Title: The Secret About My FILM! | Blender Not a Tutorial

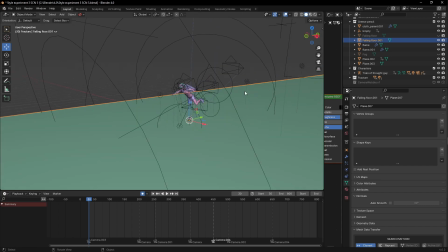(24:32)
But let me show you the behind the scene. See the cameras here. God. I think, yeah, how many cameras I used? I think 4 cameras here.
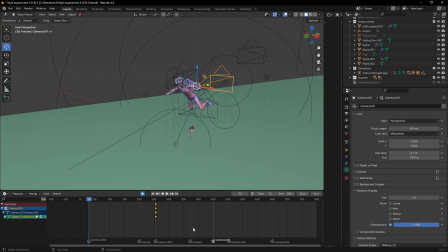(24:45)
Yeah, there are 4 cameras. Okay, so I think 4 to 5 cameras. Yeah. So
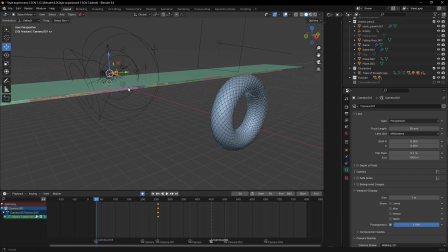(24:56)
So this is the snake.
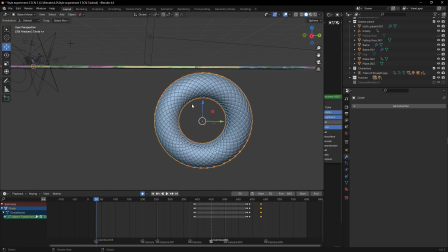(25:01)
So the trick here was actually, this is the I use an array modifier and a cycle array modifier to create.
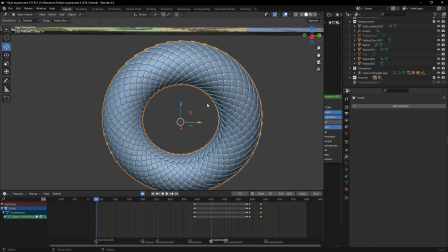(25:10)
This is actually another tutorial on its own, but I created a scale of a snake, then I duplicated it using array.
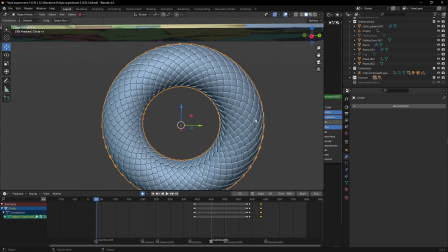(25:18)
I also duplicated it over and again. Then I got this.
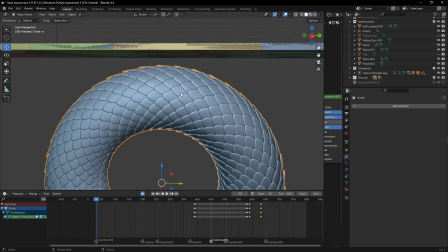(25:23)
It's actually quite not that heavy, but it's decent, and it's neat.
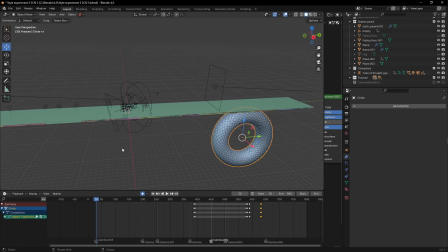(25:30)
So let me play back like this so you see what was behind the camera. So while this guy was falling, this guy was just rolling here, waiting to chase him.
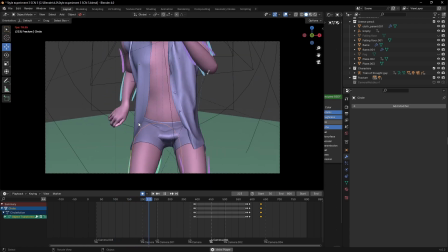(25:47)
And this way he was standing up from falling down.
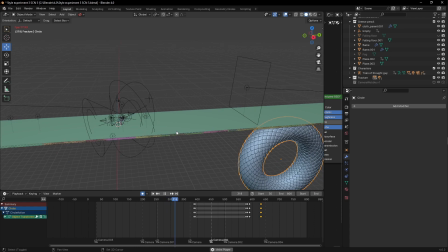(25:54)
And the race is good. The race is about to start. And I animated, okay, you can see.
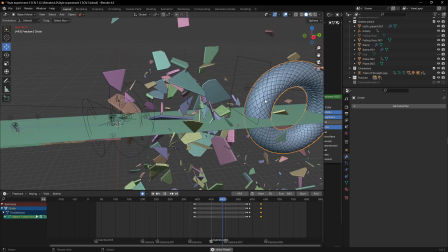(26:06)
You see?
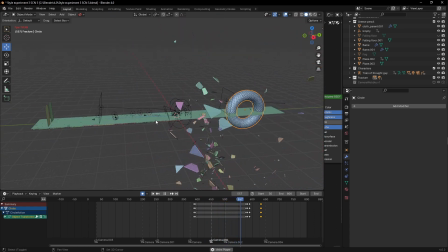So that's basically what I did. Oh, didn't you see that the reverse is actually cool?
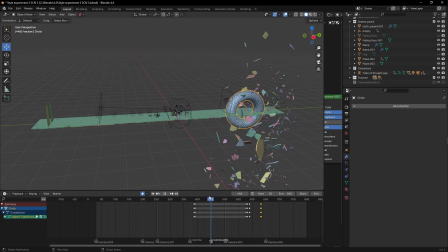(26:26)
The reverse of the destruction is actually cool. So if you notice, I did a double explosion. Yeah. Do you know why? Because when I did the first explosion kind of was at the back.
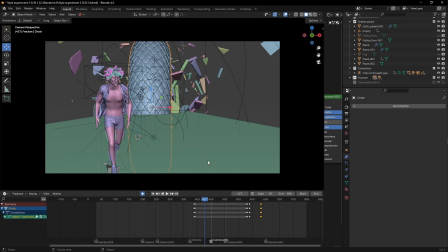(26:45)
So it wasn't enough to give me that. It wasn't enough to give that scary effect. So I created another one.
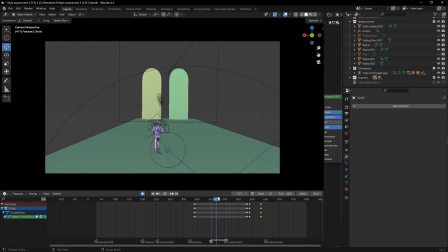(26:57)
But by that, the second one I created, you wouldn't see, because the camera was behind the character here.
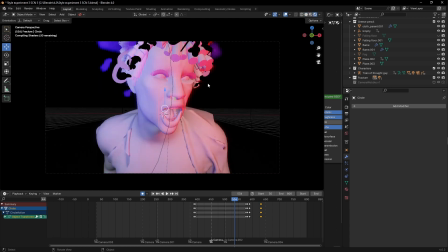(27:03)
By the time the camera is going to show him facing the camera, like showing his face again, we are going to have a very good debris in the hair.
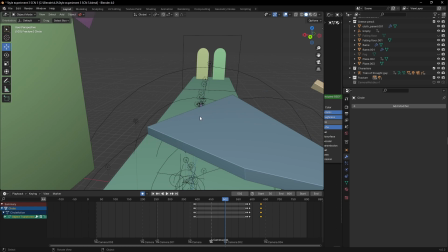(27:14)
Yeah, we are going to have good debris in the air.
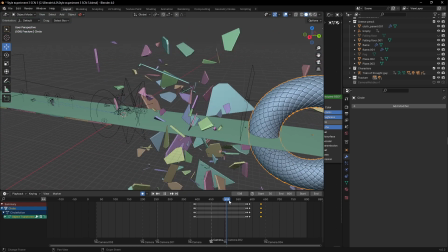(27:17)
So that's why I animated a second explosion while this snake is not moving at all.
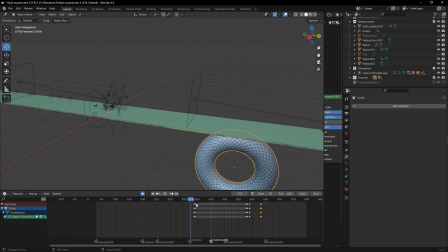(27:24)
I only animated, this snake only moved twice. The first one here and the second one here. But I timed the snake and the explosion scene,
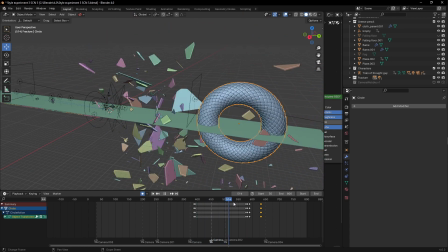(27:35)
I timed them to give that effect of the snake destroying the floor.
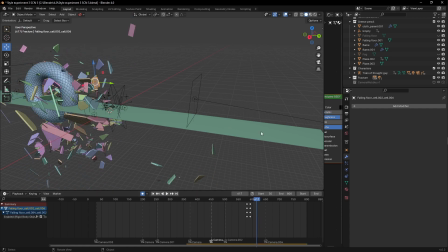(27:43)
But this is actually rigid body. That is another. So this is not a tutorial, so that's I'm not really going into. But you can see, yeah, that it's the debris and rigid body.
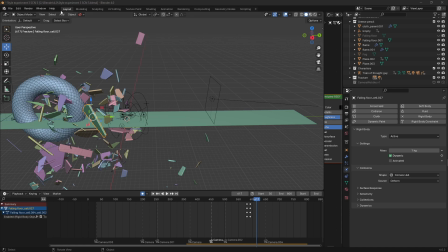(27:55)
So what I use for here is the cell fracture add-on that comes with Blender.
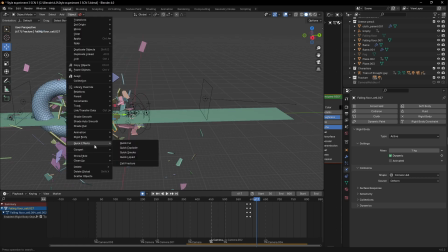(28:03)
So we go into quick effect cell fracture.
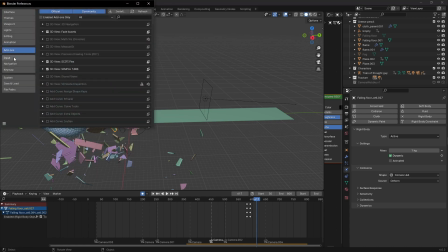(28:07)
Is under, if you come under your preference, your add-on, you can search for cell fracture.
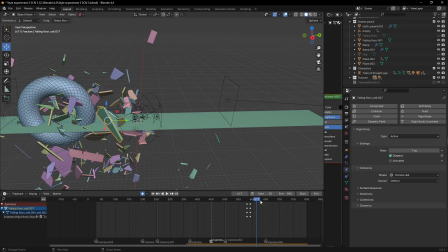(28:12)
It's actually inbuilt with Blender. So if you notice, the debris are actually I think I did double fracture.
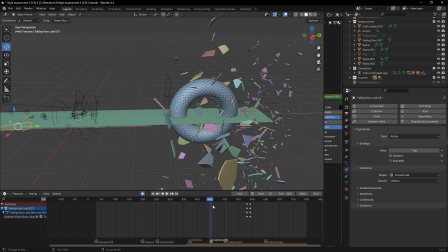(28:21)
That's why you could see this really tiny debris among them also. It's actually fun making this destruction.
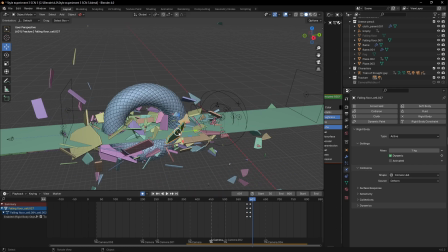(28:28)
So another trick I used was, everywhere is dark, so I made sure the edge of the debris has emission,
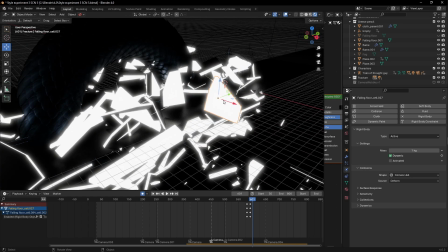(28:37)
like at the top they are black, but beneath them I made sure they are glowing.
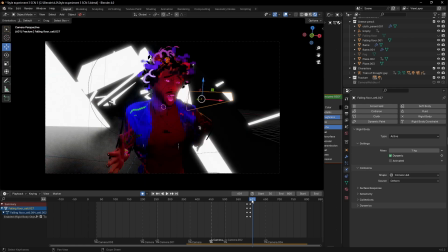(28:43)
So because through the camera and they are also going to light up the same, I made sure they have the emission shader on them, so they can also light up the scene.
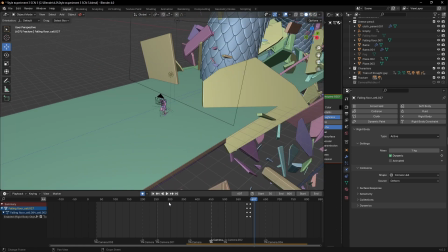(28:55)
So another trick in this scene is that I made sure, I've been saying a lot of made sure, but yeah, let's write on.
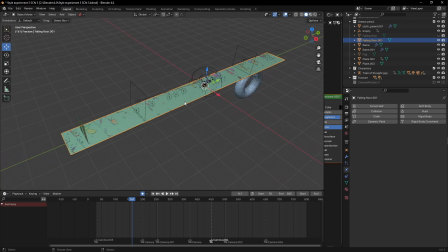(29:03)
So what I did was, there's an entire plane over the actual debris.
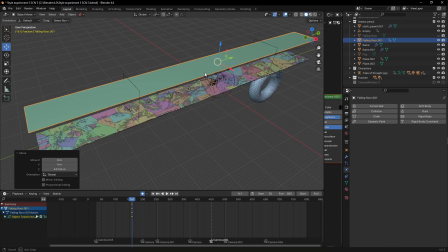(29:11)
You can see. Let me separate them. You can see.
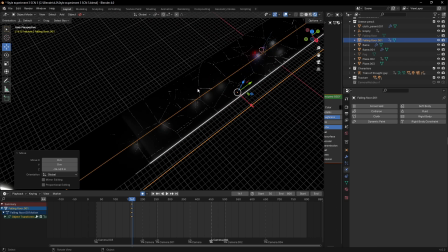(29:15)
So if I was to leave the debris like this, you would have seen this trail on the floor.
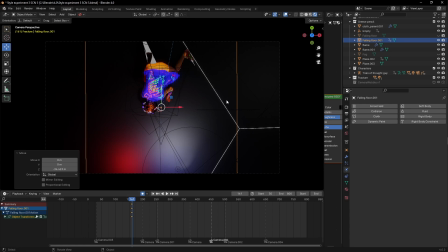(29:24)
Because of the cell fracture, you can clearly tell something is wrong on the floor. So that's why I created this.
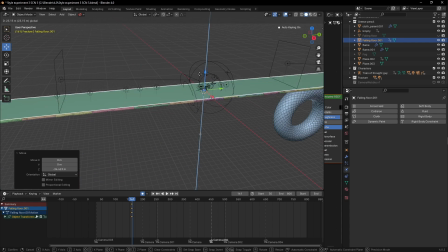(29:33)
The top of the debris and this plane, they have same material on them. So I could use that one to cover the debris.
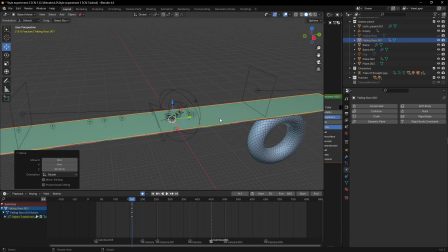(29:40)
Since the debris are going to pass through the floor anyway, so this is like another floor on top of the floor.
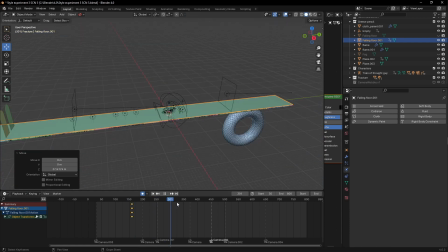(29:47)
So like you can see that the debris actually passed through it.
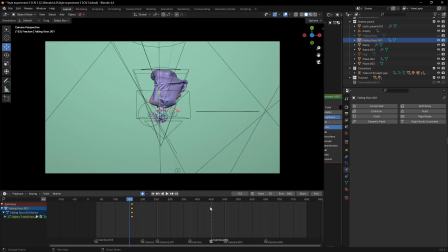(29:51)
So for that moment where this guy was falling from the top, it serves as a max,
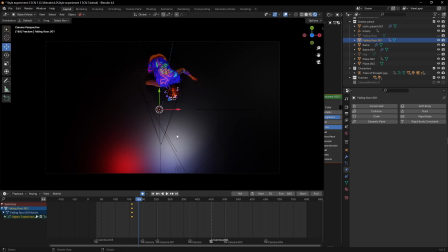(29:58)
you know, it served as a max, yeah, for the, because if I had leave it like this,
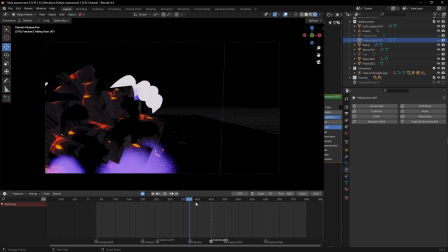(30:06)
I'm coming. If I had leave it like, I wouldn't like it. All this light trail behind him, I wouldn't like it.
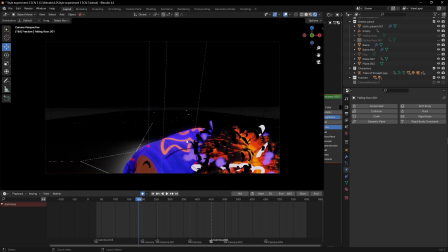(30:13)
So the floor being there actually covered a lot.
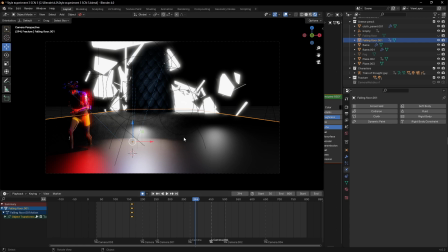(30:18)
Even for like for this scene now, if it wasn't there, you'd have seen all this trail behind him and you'd be wondering what's going on. But I don't want that. So I wanted that floor to cover it. It acts like a max, but you just see the floor blowing off.
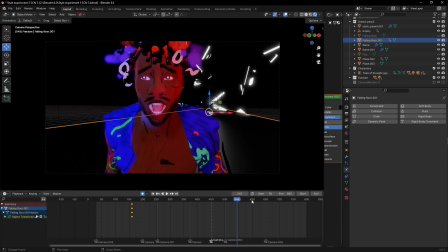(30:33)
Yeah.
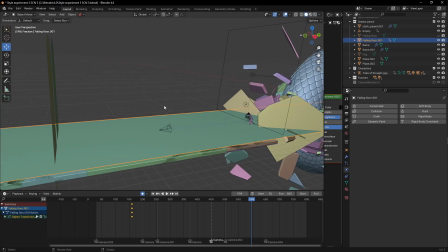(30:34)
So then for the door, looking at the film, I can say a movie.
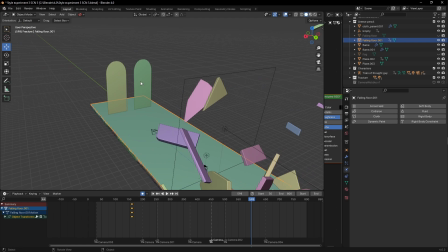(30:43)
It's a movie, yeah. Looking at the film, this two stuff looks like a very huge door.
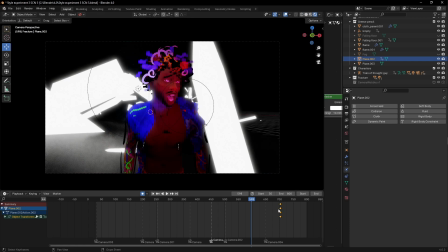(30:50)
You know, they look like a huge, like they are one huge door
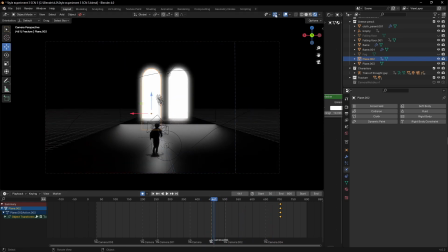(30:56)
from afar, like from here now. Like this place, you're like, oh, look at these huge doors.
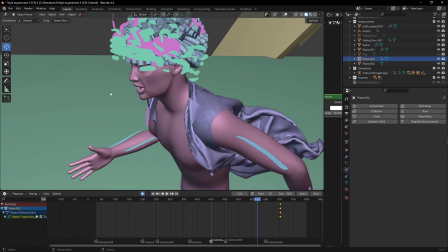(31:04)
But they are just another set of plane that
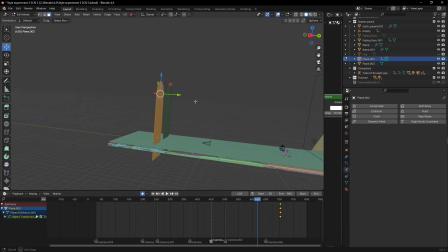(31:13)
I bevel the side here and gave them emission shader like a door.
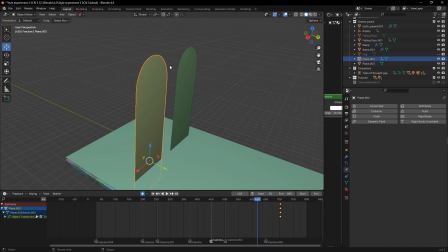(31:20)
I created a shape of an entrance to sell that, like it's running through a portal to another dimension.
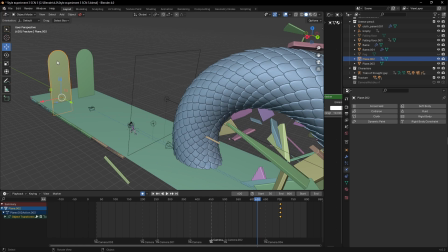(31:27)
So, because if you've seen the film, he ran through here and actually woke up from his daydreaming. Everything happening were actually in daydreaming, and that's just the state of, you know,
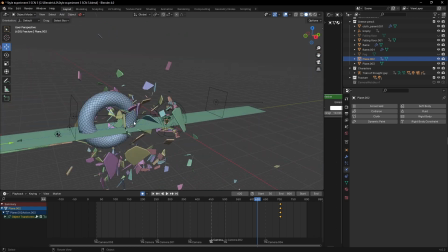(31:42)
people being in their minds and losing their minds. And so I'm not trying to portray his demon.
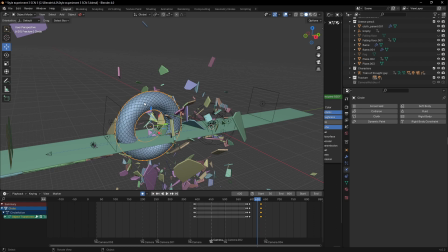(31:48)
So I remember I said this is his demon also. You see the demon from the beginning. If you notice, this is also a black creature.
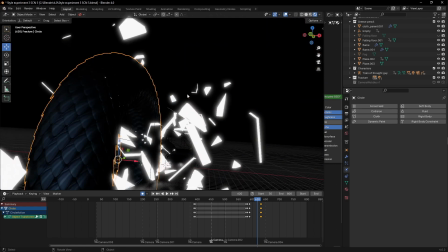(31:57)
This is another black creature here. So it's the same demon that took another form as a snake.
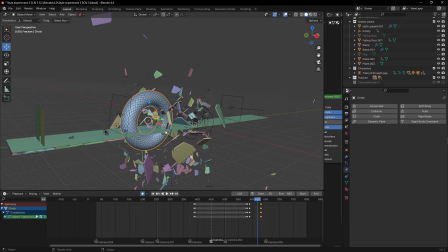(32:03)
That is the idea behind the film. For this scene, the demon is also the one with the eyes in the last scene. The demon is the eyes. So putting him all through different scenarios to make him suffer.
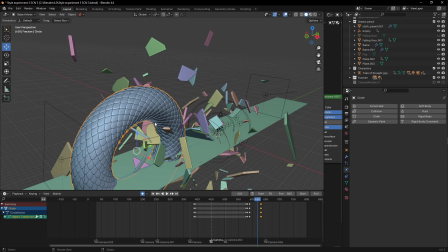(32:20)
But he is the one making himself suffer. You know, it's just, you know, it's everyone has their own demon, basically.
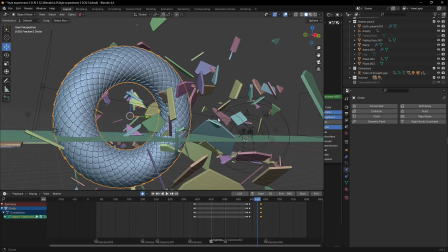(32:26)
So that's the idea. But this demon is really dealing with this guy. So yeah.
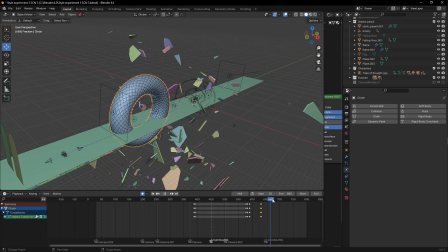(32:32)
So that's the concept of this scene.